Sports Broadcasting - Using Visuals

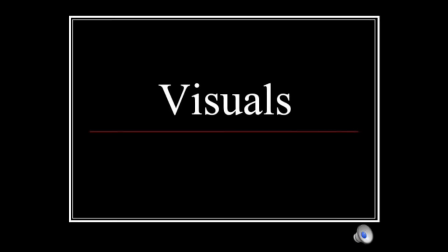0s
As a producer, it is not only your responsibility to block the show and write much of the copy, and proof most of the rest, it is also your responsibility to determine what kinds of shots or visuals you want in the studio.
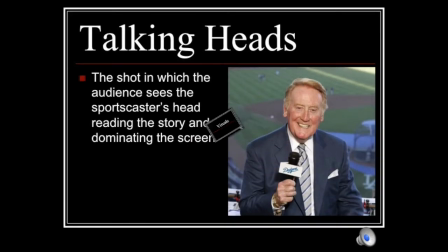11s
This includes the camera shots and angles, and the graphics. The talking head is the most boring shot, and it is just what the name implies. It is a one-shot, or one person on camera, dominating the screen, talking to the camera. The example you see here is from a baseball pregame show where Vin Scully is greeting the audience and welcoming the viewers to the game.
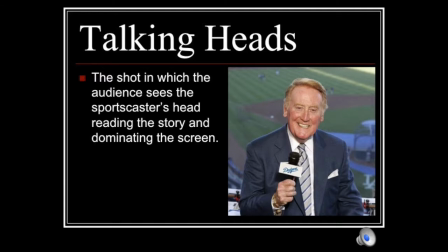30s
It works just fine here. He is the voice of Major League Baseball, or was until he retired after 2016, and he gets the talent some face time. My guess is he did a brief welcome to the game, and then the camera widened out to bring his color commentator into the shot for a two-shot.
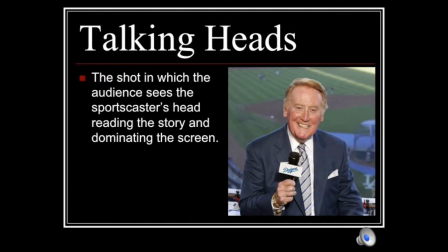44s
If you were in the studio, these are the kinds of shots you would use for a reader, and is usually going to be employed with an over-the-shoulder graphic, also called a box or OTS, but more on that later. They should be used only for brief 15 to 20 second stories, or a short series of 15 to 20 second stories, and they can be used in combination if you have more than one anchor.
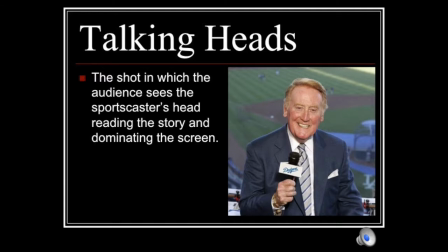63s
So A1 does a reader, A2 does a couple readers, A1 does another reader, and then you want to get to a package or some video.
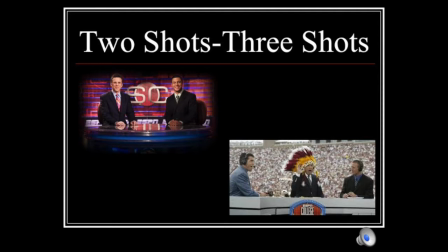71s
You heard me mention earlier a two-shot. That is when you have two people on camera. A three-shot then would be three people on camera, and so on. You would want a two-shot for the opening, close, and perhaps a toss to break when you're going to have the anchors interacting. If you have three people on the desk, this is when you'd use a three-shot.
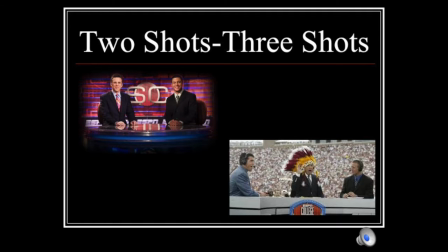89s
Basically, if you're going to have some interaction, or if you're going to have rapid changes in who is speaking, you want to go to a two- or three-shot, again, depending on how many people you have on the desk.
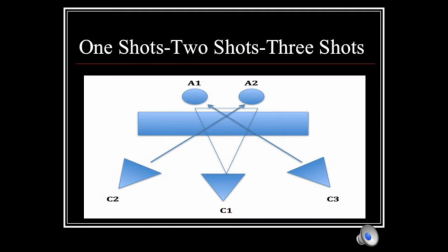101s
What I've demonstrated for you here is a basic anchor and camera setup like we would use for a show, and like you often see it on a sportscast or newscast. A1 is Anchor 1 and A2 is Anchor 2. C1 is Camera 1 and will get the two shot.
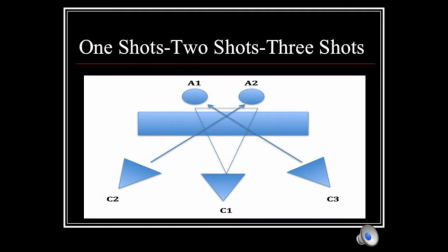114s
It will be locked down to give the wide shot. It might open even wider and then slowly zoom in as the show opens, but it's going to stay pretty stationary. C2 is Camera 2 and it's going to give you the one shot on Anchor 1. Likewise, C3 is Camera 3 and is going to give you the one shot on Anchor 1.
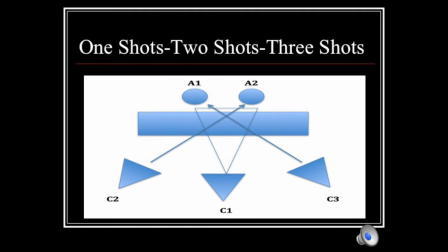131s
These two may require some movement. You may want the anchor centered up to begin the shot and then have the camera operator pan to the left or right to make room for an over-the-shoulder graphic.
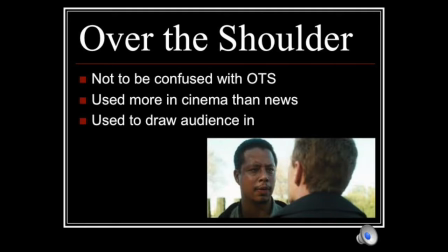142s
Not to be confused with the over-the-shoulder graphic, the over-the-shoulder shot is used in a one-on-one interview setting. In this case, you would have camera one positioned just as I showed you on the previous slide to get the two-shot. But instead of cameras two and three being in front of the host and guest, they'd be behind them so the respective one-shots could be just of one person,
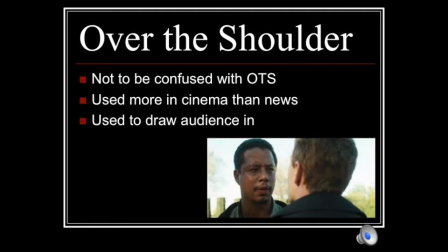161s
or they could zoom out and get the back of the head and one shoulder of the second person. Do keep in mind that these are used more often in cinema than in news, but they are still used in interview settings. Why would you do this? Really, it's just a creative way to show both subjects in the shot and to draw your audience in.
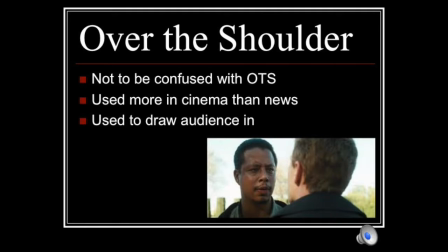176s
If in this scene from the movie Crash, you want a close-up to be able to see Terrence Howard's facial features as he's speaking, but you also want to show there's a second person in the scene, the over-the-shoulder is a good technique. You could also flip it. If the other person is speaking, you may want to see Terrence Howard's reaction.
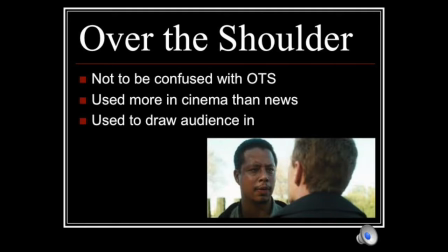192s
You can do this with your basic two-shot, but in the interview, the subjects are going to be facing each other more than they are going to be facing the camera, so you'll lose some of this effect. You also cannot get as close up a shot to see the emotion on that two-shot, so by taking this angle, you can bring the audience into the shot more intimately.
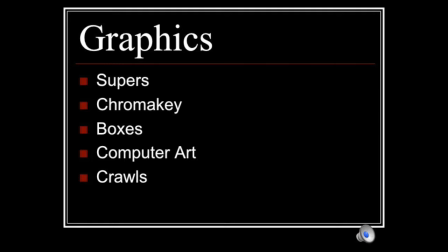211s
Now let's talk a little about graphics. We're going to discuss supers, chroma key, boxes, computer art, and crawls.
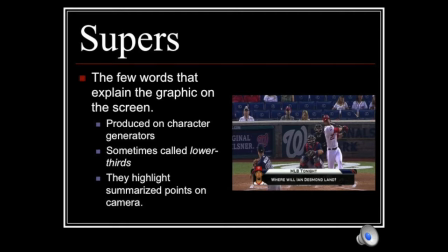219s
Super is short for superimposed, and it refers to any graphic or text that is laid over the video. We do this in our live productions with our lower third graphics and our scoreboards. In a studio setting, they are the few words that explain the graphic on the screen. Produced on character generators and stored in computer memories, these are often called lower thirds because that is the most common type in studio productions.
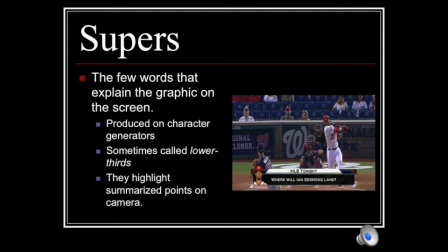239s
They identify people, give locations, exact addresses, times, whether or not it's live, and they are used to highlight summarized points being made on camera.